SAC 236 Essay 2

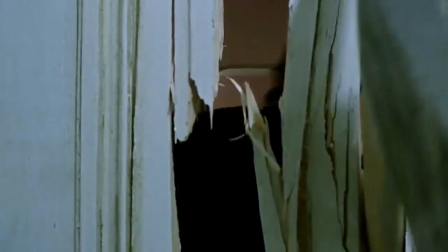[0:04]
When analyzing Stanley Kubrick's 1980 film The Shining in conjunction to Martin Scorsese's 2011 film Hugo,
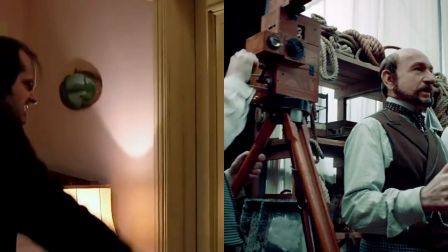[0:11]
one may think that because of their radically different subject matter, that the films utilize polar cinematic techniques.
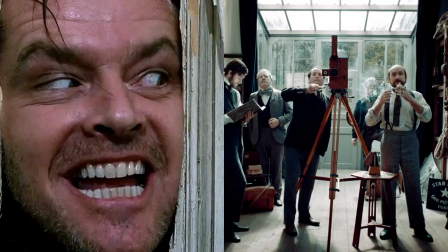[0:18]
However, when the viewer takes a closer look, they notice that Scorsese and Kubrick each employ the use of tracking shots,
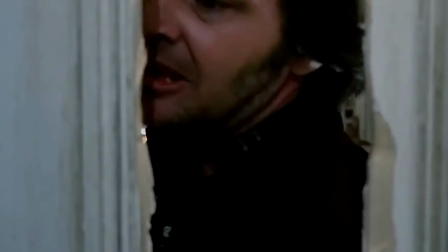[0:24]
though they are used to create vastly different narrative effects. First, let's look at Scorsese's Hugo.
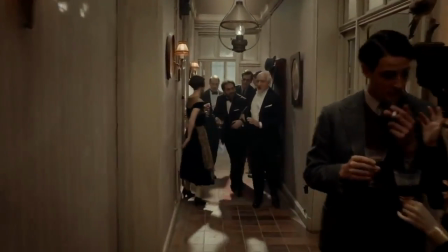[0:30]
Near the end of the film, Scorsese utilizes a long take tracking shot to depict the various guests at the party and wrap up their stories.
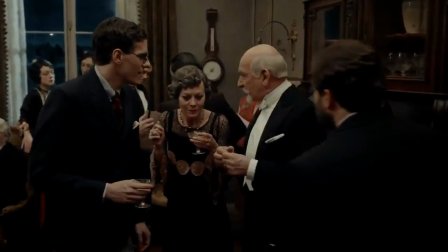[0:37]
The medium shot remains at eye level for much of the time, apart from the detail shot of the station inspector's leg and Isabel's book,
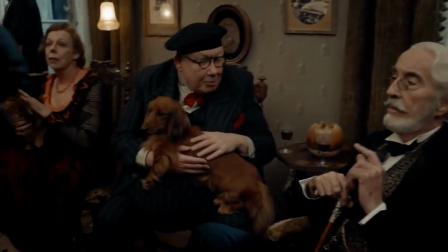[0:44]
which you'll be able to see on screen shortly. To capture this, Scorsese uses a Steadicam.
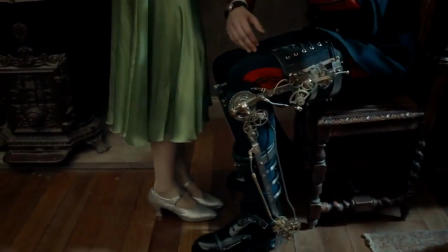[0:49]
This scene serves as the denouement, or the resolution, for the film, as it resolves all the character stories and wraps up the movie with a happy ending.
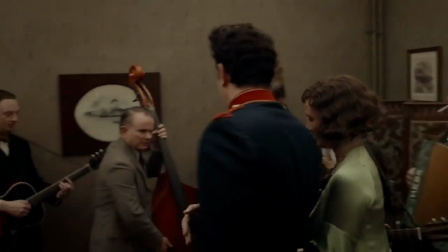[0:58]
This ending could have been done in various ways, such as each character receiving their own scene and then cutting these takes and putting them together.
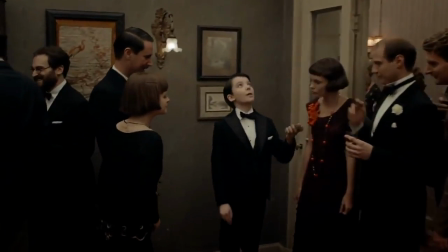[1:05]
Instead, Scorsese chose to have one continuous take, thus intertwining all the characters together.
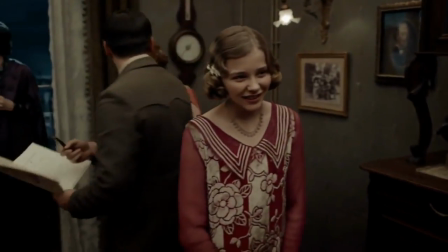[1:11]
This creates a sense of unity, as if all the principal characters are now bonded, giving the effect that they have all been touched by one another and the events of the film.
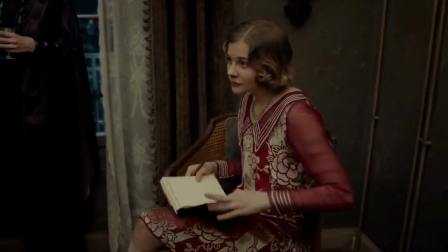[1:20]
It also gives closure to the character Hugo, as he is now no longer alone and has a family of sorts to turn to.
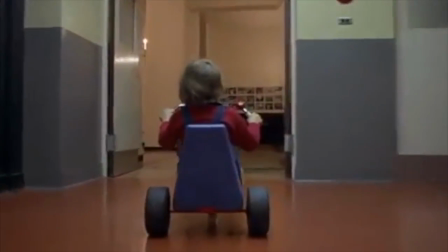[1:26]
In contrast, Kubrick utilizes the use of Steadicam earlier in his film and for different narrative reasons.
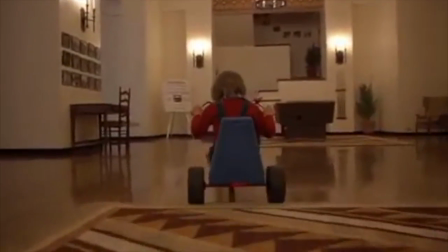[1:32]
Kubrick uses it to film Danny as he rides through the hallways of the hotel on his three-wheeler.
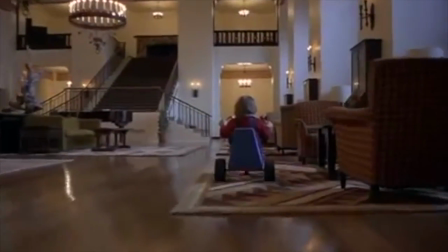[1:36]
This scenario is repeated throughout the film, giving emphasis to Kubrick's stylistic choice, which at the time was innovative because Steadicam technology was brand new.
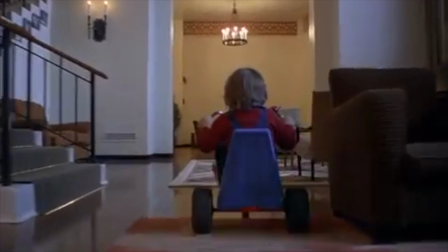[1:44]
The shot, like the one in Hugo, is medium and is at eye level to Danny, which is done to center and focus the attention of the viewer on Danny and make the viewer feel like they are experiencing his perspective. Unlike Hugo, however, the Shining Steadicam tracking shot is used to create an eerie atmosphere.
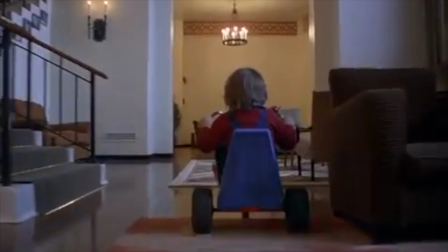[2:00]
Kubrick uses it to establish an ominous, creepy tone that will permeate throughout the film. One watches Danny traipsing through the halls of the hotel, and, with conjunction to the diegetic noises of Danny's bike thumping along its way,
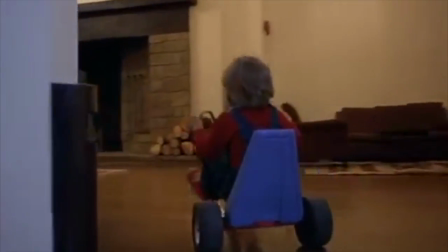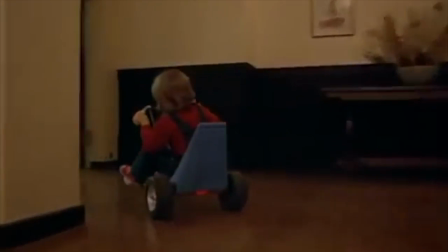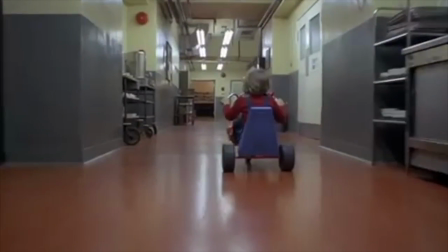[2:24]
is made to feel uneasy and is thus aware that something is off about the hotel. It is almost as if it is used in a way to foreshadow the horrible events that occur later in the film and the fact that not everything is right with Danny's family.
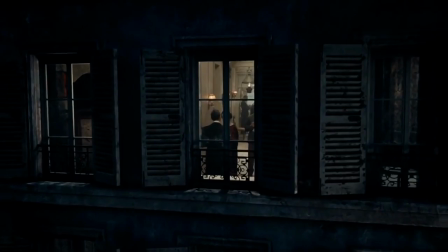[2:35]
These two shots, Hugo's ending scene and the shining scene of Danny on his bike,
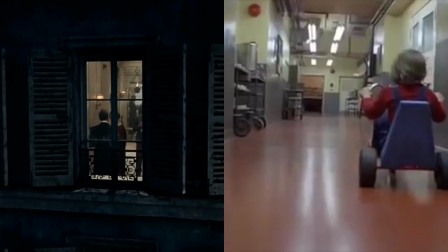[2:39]
both utilize the Steadicam to create a tracking shot, but produce different narrative effects. This proves the notion that just because films have varied subject matter, it does not necessarily mean that the director used different film techniques to establish different narrative effects.